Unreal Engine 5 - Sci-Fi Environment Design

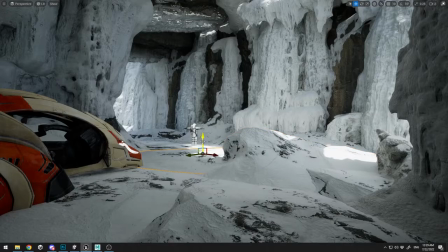57:34 And let me just tweak a little bit more here and just place some interesting rocks.
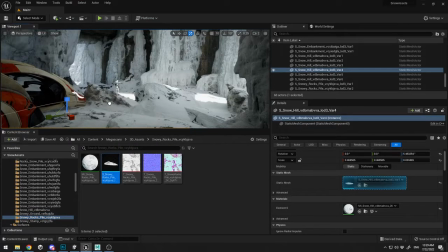57:40 Let me try and break up a little bit the silhouette over here, if this is going to work.
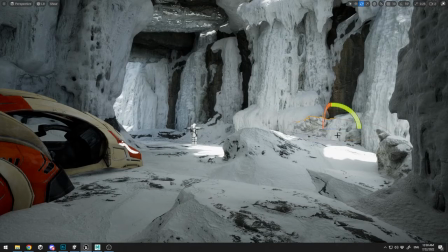57:48 And as you can see, I'm just using the rotation and moving, but without the snapping, because I have full control of each rotation angle, of course, and I'm not just snapping to 15 degrees or 2 centimeters,
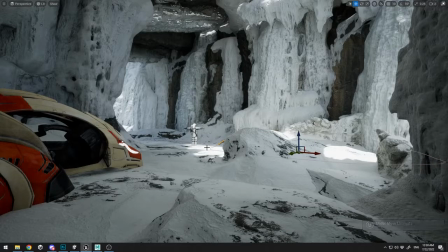58:04 etc. Let me just set up my speed to 4,
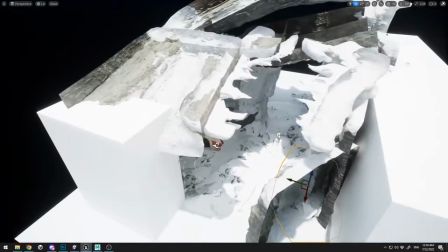58:09 and let me just work a little bit more on the lighting, because I want to reveal the spaceship.
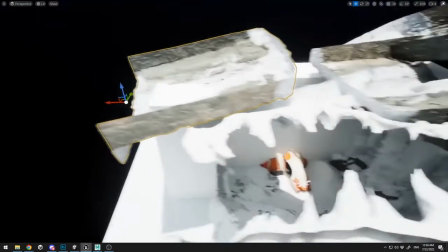58:15 As I told you in my first lecture, the lighting is pretty important,
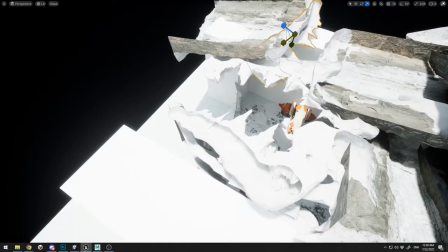58:20 and I want to create this shadow effect over here on my spaceship. And I'm going to be tweaking this until the end of the level, until we are ready with it, and until we are satisfied with it.
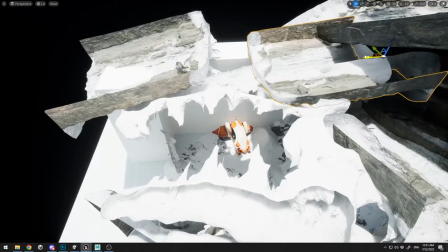58:34 And you will need to constantly check the lighting from below once you've created it. And as you can see over here, I'm just tweaking up in order to create this nice spiky effect on my ship.
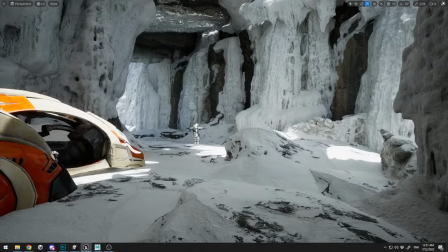58:50 I click 0, and now you can see how I lit it up the scene.
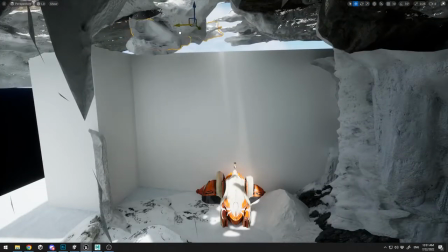58:56 But it's not my 100% satisfaction with the lighting, so I'm going to be tweaking it a little bit more.
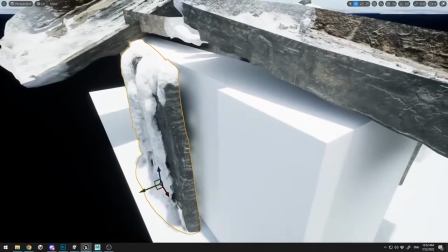59:05 The next thing is to delete those boxes and just create the back of it,
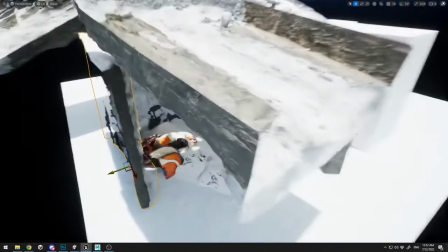59:11 because when you use the gray box,
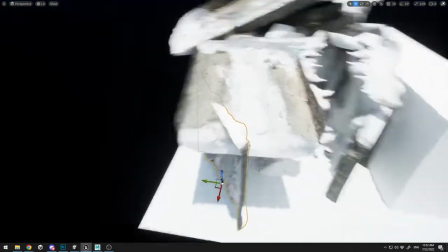59:14 the lighting bounces and you only have white bounce from the GI, from the global illumination.
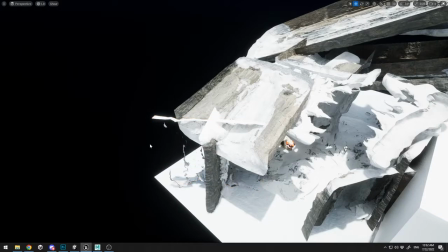59:22 And when we put those rocks behind it, we get this
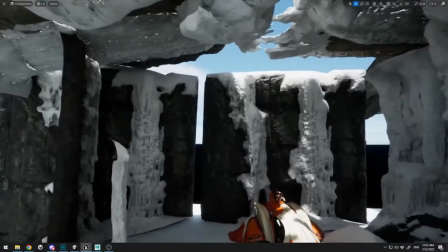59:27 rockish color onto our snow and ice,
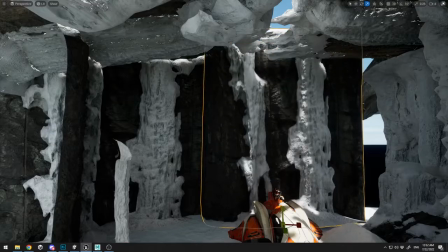59:31 because our global illumination is bouncing off this color and just giving
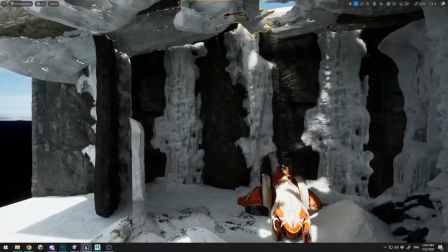59:36 our other assets variation of the colors.
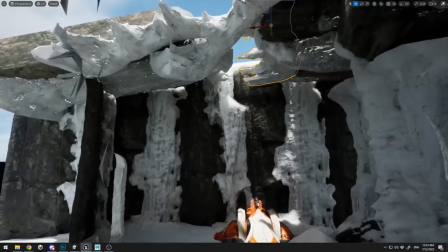59:40 So that's why you need to get rid of all your gray boxes and just place elements of it in order for
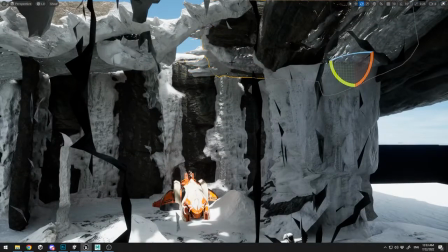59:46 the global illumination to lead the scene in a perfect way.
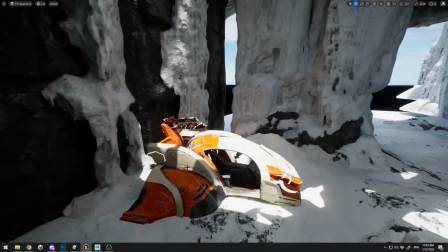59:51 And here I'm finishing up a little bit my lighting over here, and I'm getting there of my original idea,
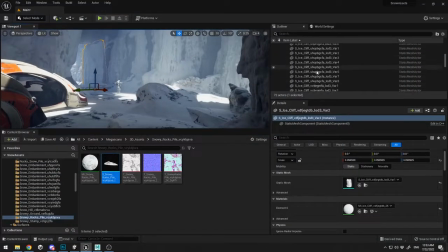59:59 as you can see, but still the scene is pretty noisy without all those assets. And here, important thing that I've mentioned in the previous video, always try different colors
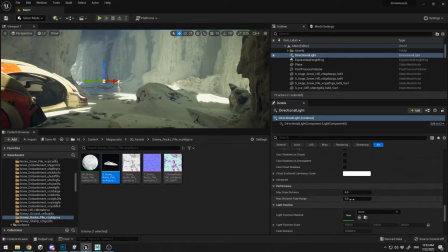60:15 with your lighting and with the fog, and different settings, because you never know when you're gonna hit a great combination.
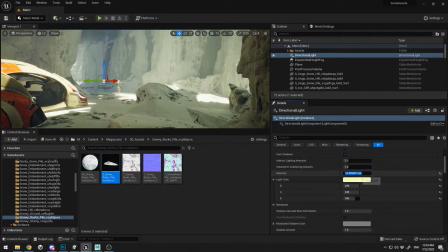60:23 Of course, you can also test purple, maybe green.
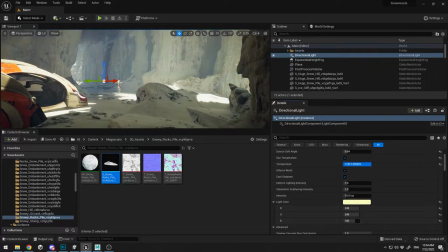60:28 You know, this plant maybe have some green gas or purple gas. You can just fine tune and change the lighting. You can simply not use my colors. Of course, you can do whatever you like.
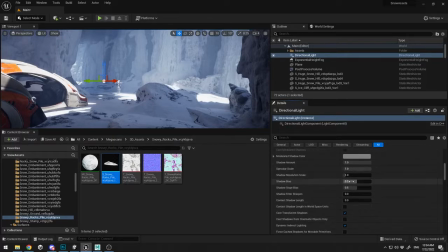60:42 And I'm just playing with the source angle, with the color of the fog, with the directional light, of course.
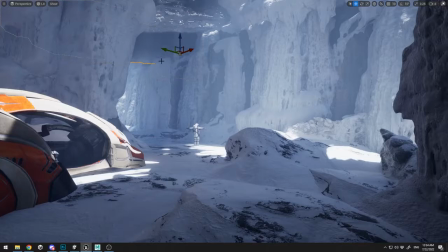60:49 And I'm just gonna move a little bit more of the roof in order to create a little more interesting lighting.
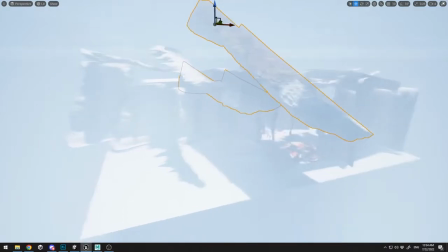60:57 And I'm gonna move it a little bit out, just like that,
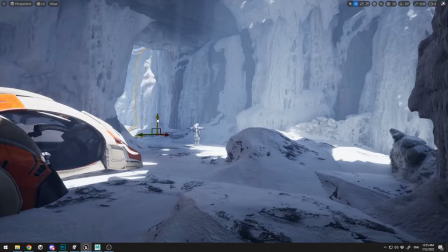61:02 because I want lighting to penetrate a little bit to my cosmonaut a little bit more.
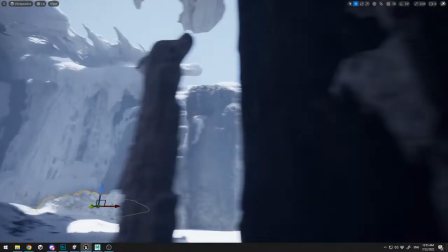61:08 All right, we are getting there.
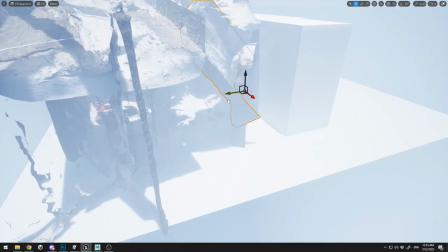61:11 It's still not finished because it still has to do a few more passes on it, but we are getting it, and we are getting some good results over here.
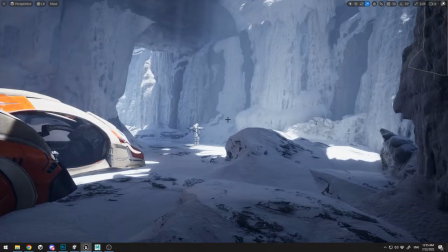61:20 And the picture in my head is getting executed step by step. Here it's pretty noisy, and as you can see, we have pretty much the same detail,
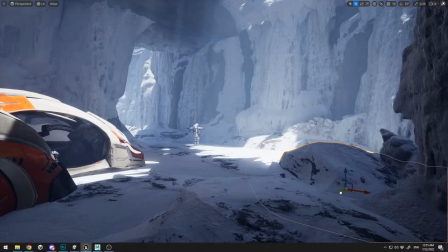61:31 and I want to lower it down and move it like that in order to have the focus of the eye of the viewer in the center.
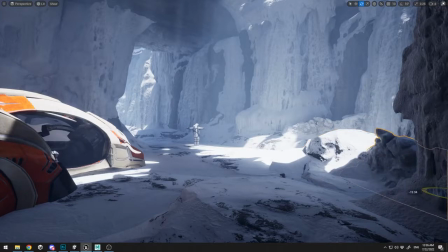61:40 As I mentioned before, I'm going to be using the rule of thirds in my composition, so that's what I'm aiming for,
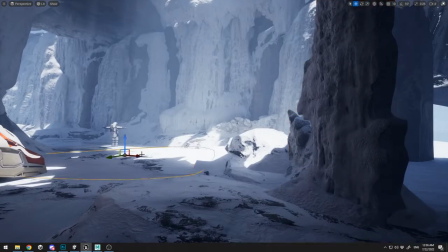61:47 and that's why I need to move my cosmonaut or astronaut in the center of the scene and place it above the snow.
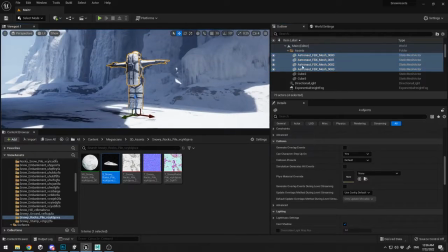61:55 Let me just check it out over here. Now it looks pretty decent.
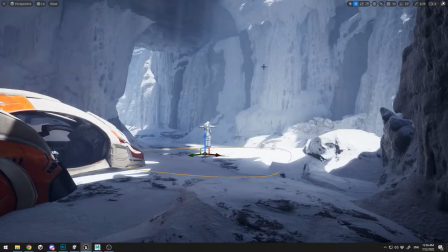62:00 Of course, we have some more work to do, maybe another few passes in order to get the lighting and everything perfectly.
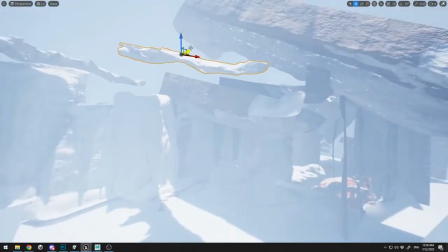62:09 And most of the time, when I scattered all the objects, I start playing with the lighting, and that's one of the important steps, because the lighting is like 50% of your scene, as I've mentioned before.
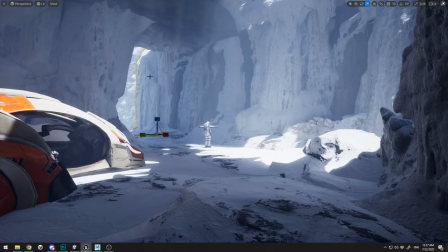62:23 So this is pretty much about this pass, and we're gonna continue on iterating in the next video. Thank you guys for watching. I see you in the next one.
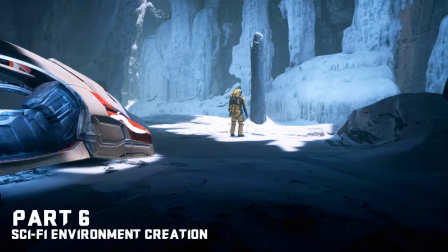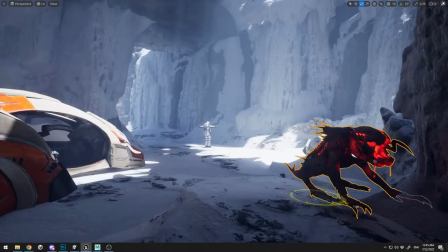62:43 So in this part, guys, I just had the idea of external planet where there might be some
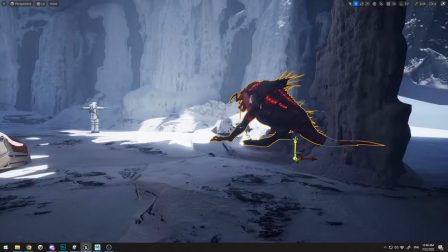62:51 violent form, like in this beast, which is watching our astronaut over here.
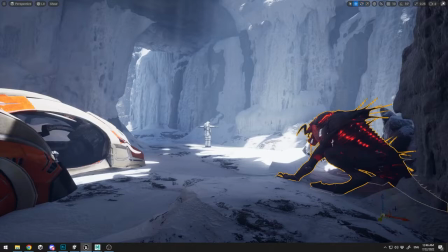62:58 And I'm just experimenting placing this beast across my scene where I can create an intense moment of it.
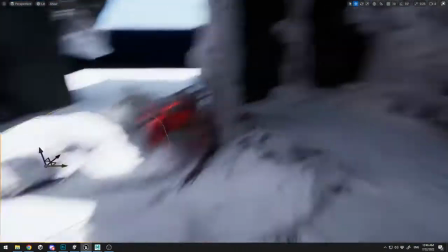63:04 Of course, the beast is in the resource folder, and you can use it in your scene in order to create this type of action.
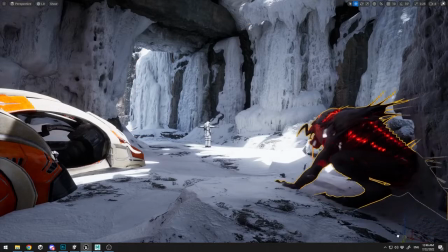63:13 And I was just trying to find out if this will work or not, you know.
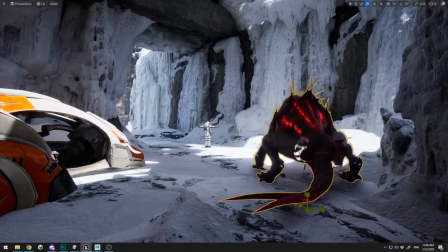63:18 And I end up deleting it and placing a tree, which is my other and first idea.
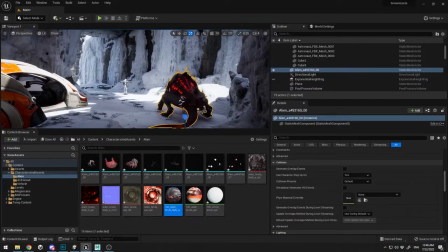63:25 But I was just interested if this is going to work or not. So this is the idea, to test different stuff and to explore and experiment.
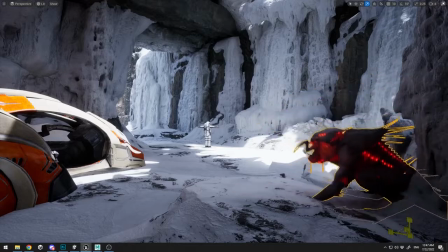63:35 And of course, I'm just trying to place him over here and just play up with the scale.
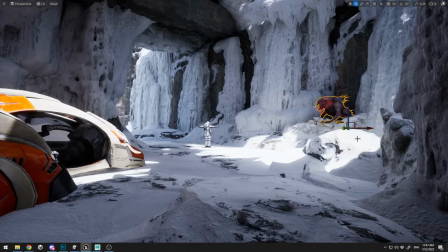63:43 And this is pretty good. Of course, you can use this and create some kind of your interpretation of the astronaut, the beast, and the vehicle.
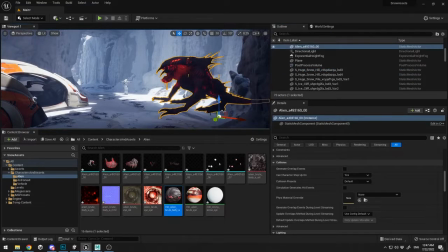63:54 Of course, I highly encourage you not to copy paste my scene and to create your own idea.
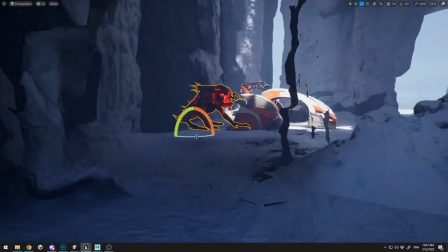64:00 Of course, you can use those three models,
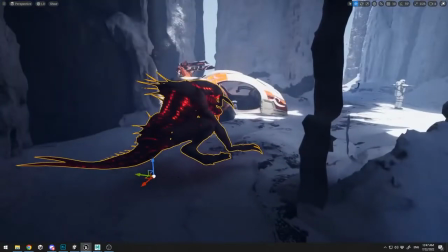64:03 and this will be a good practice for you guys to create something different, something that you have inside your mind.
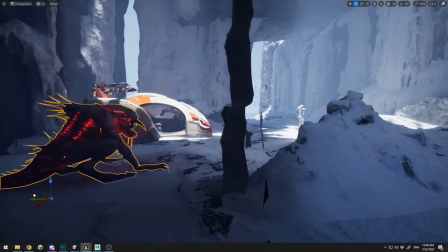64:10 And of course, here I'm just trying different camera setup with the beast.
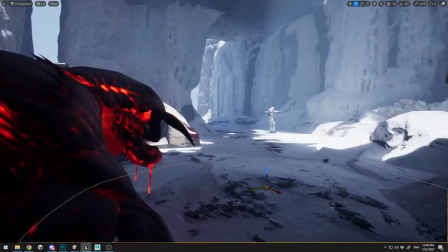64:16 I want to look over his shoulder in order to create intense moment,
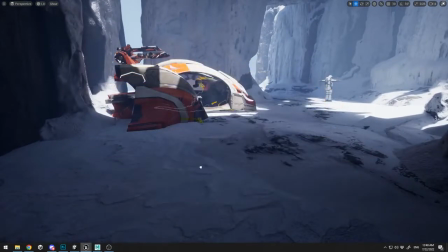64:21 but it's not working good for me, and that's why I'm trying different angles.
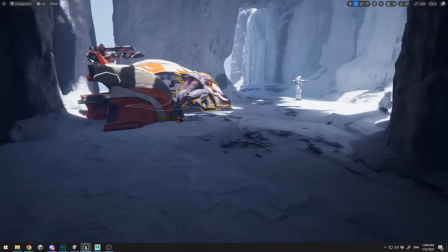64:26 Maybe I can put it to the side of the ship, inside of the ship.
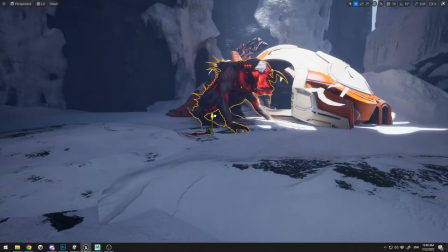64:31 Maybe I can scale it up or scale it down. Maybe I can make a swarm of it.
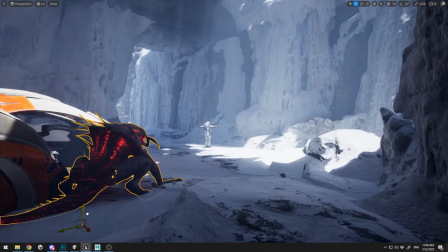64:36 For example, you can scale down this beast to be little tiny beasts, and you can place,
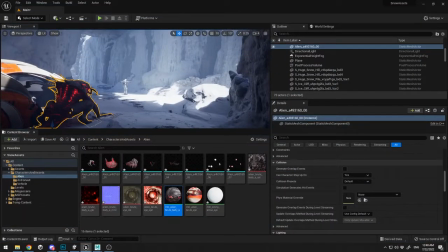64:42 for example, 10 or 13 all across the scene, which will create an intense moment, like there is some swarm, maybe they're getting out from some eggs, and maybe there's a queen beast which are
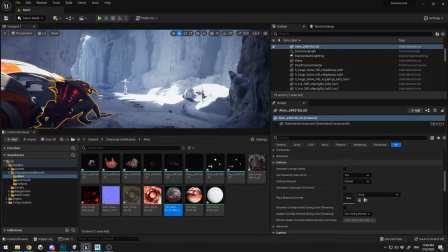64:58 making those creatures. So there's a lot of possibilities, of course, to create this kind of intense moment and this kind of creature.
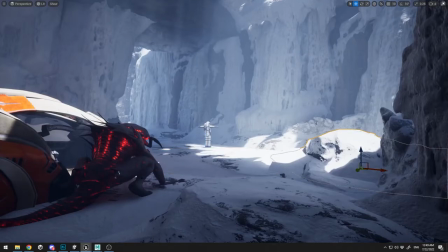65:07 And here I'm just testing out everything in order to see if this will fit or not. And of course, I'm just playing with it and I'm just placing it over here.
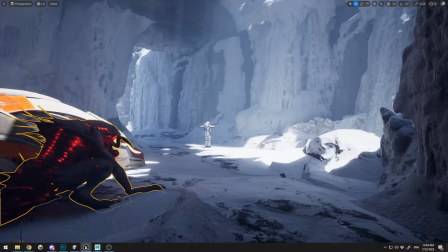65:18 It looks good. It's not looking bad, but this is not complying with my initial idea of
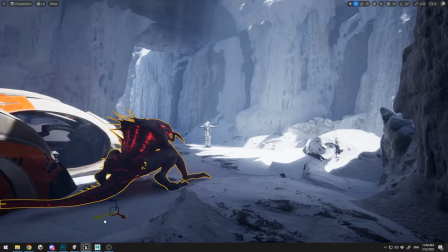65:27 the cosmonaut and some objects that this planet has to offer, something interesting. But I was, let's try this. But I was like that, let's try this, let's try something different.
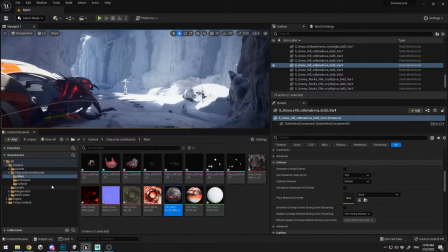65:39 It might work or it might not work.
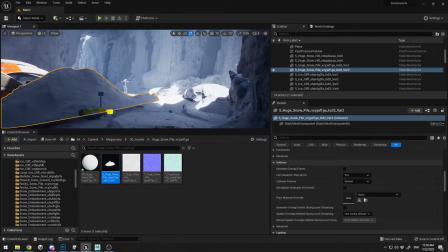65:41 And I'm just continuing on creating and putting objects inside my scene in order to refine everything.